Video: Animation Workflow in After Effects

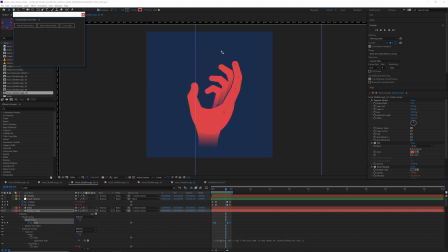(4:08)
This is a script that's been included in the past few versions of After Effects. And I want to choose nulls follow points. Boom, boom, boom.
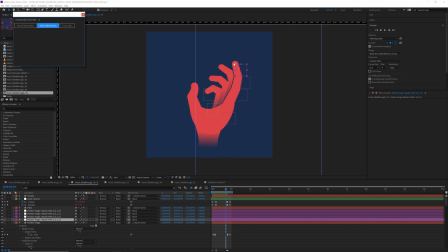(4:22)
This makes nulls that follow each one of the points on your path. And now for this, I only needed the null that was on the tip of my finger. It's the only one that was important to me on this. So I'm going to go ahead and delete the bottom three
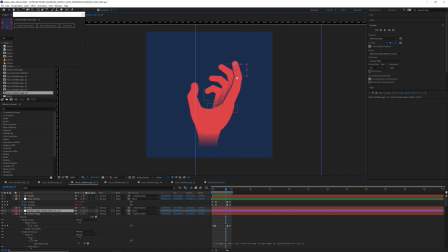(4:42)
and then repeat the process for my other fingers. So now we have all these null objects that are following points on our fingers, and there are endless opportunities we could do with this. You could see if I make a shape,
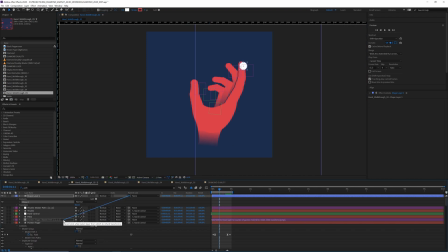(4:58)
and I parent it to the null object that's on that finger, it's going to follow it around. And if I move this path here, I mean, I don't know why I'd want to do that, but if I wanted to, it's going to work.
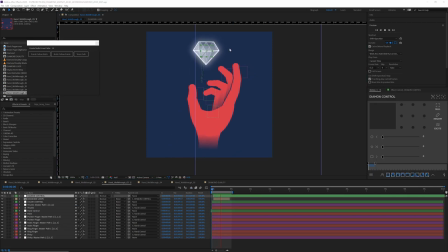(5:18)
Let's see what else we can do with this. So now I went ahead and I put in my diamond, and now we need to make those connecting lines. And there's a few ways we could do this. One is we could do a variation of creating nulls from paths.
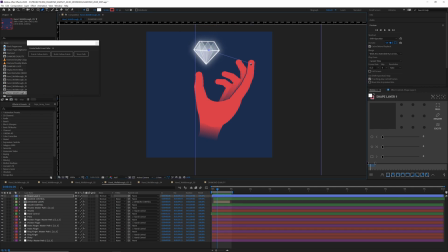(5:34)
So if we made a line, you know, we could do points follow nulls, and now we have a line that's following null objects, and then we parent these nulls to the nulls that we already created.
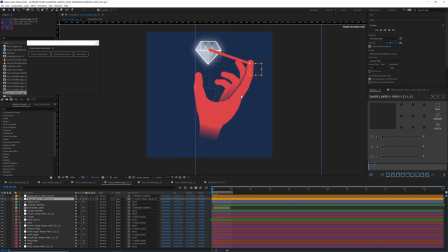(5:54)
And then, you know, these will follow those around. That's a bare bones way to do it. The problem here is that then we'll have to trim paths everything. We'll have a lot of null objects and layers. It works. It's a little messy. I don't love it. So let's see what else we can do.
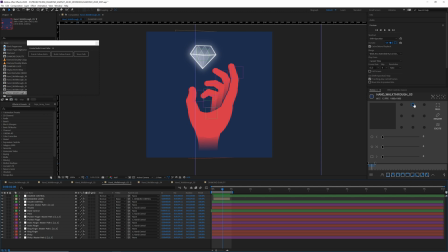(6:15)
If you have Motion 3, my favorite extension, there's a tool in here called Vector. So you can grab all this, all a bunch of your layers, create a vector.
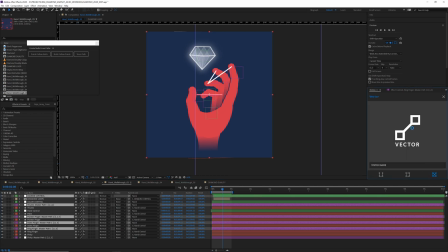(6:31)
If you have Motion 2, it's called Rope, and create that. That's another way. Or if you like free stuff, there's a wonderful name your own price script from Creative Dojo called Dojo Connector.
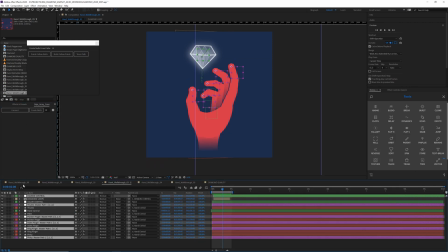(6:46)
Grab all your nulls and just hit connect.
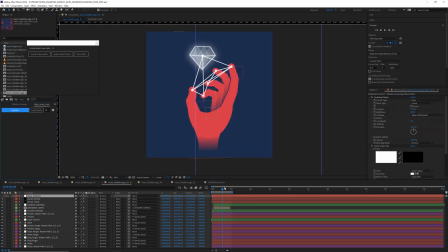(6:52)
Voila. This creates a nice little web, and then you have controls, and then we will just animate these as needed. From here, I just animated the parameters until I was happy with how it looked. Not like this, but another way.
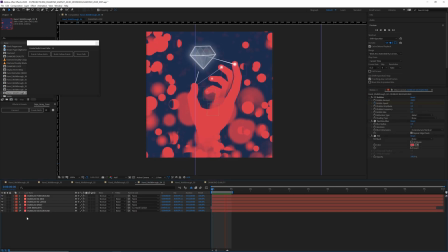(7:12)
Moving on to the bubbles and stuff. These are essentially a lot of the same layer.
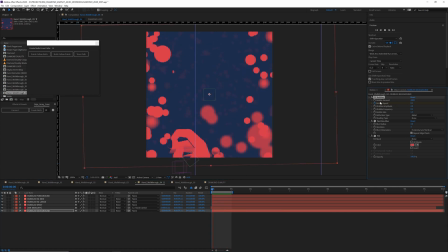(7:19)
CC bubbles with different speeds, amplitudes, sizes, and amounts. So let's take a look here, what we're working with.
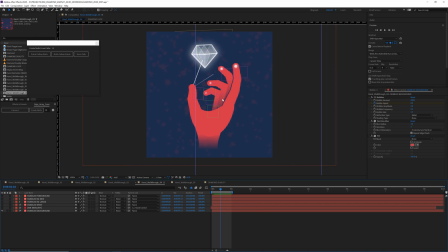(7:31)
We have a background layer where they're really small and faded back. Mr. Mercury layer, which is attached to the wrist to give it this kind of ghost-like effect.
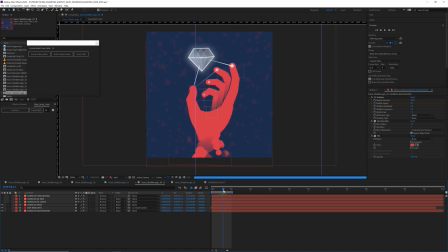(7:47)
We have another CC bubbles layer attached to the wrist to give it this kind of dripping look. And that's masked on there. Some large bubbles for the background, which are blurred
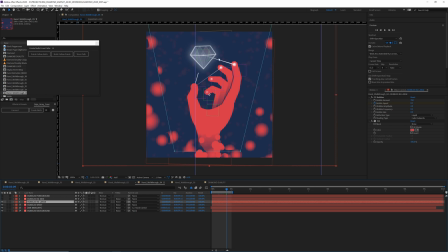(8:05)
and masked so that they don't interfere a lot with the action. Then we have some medium bubbles that are sharp and in the mid ground.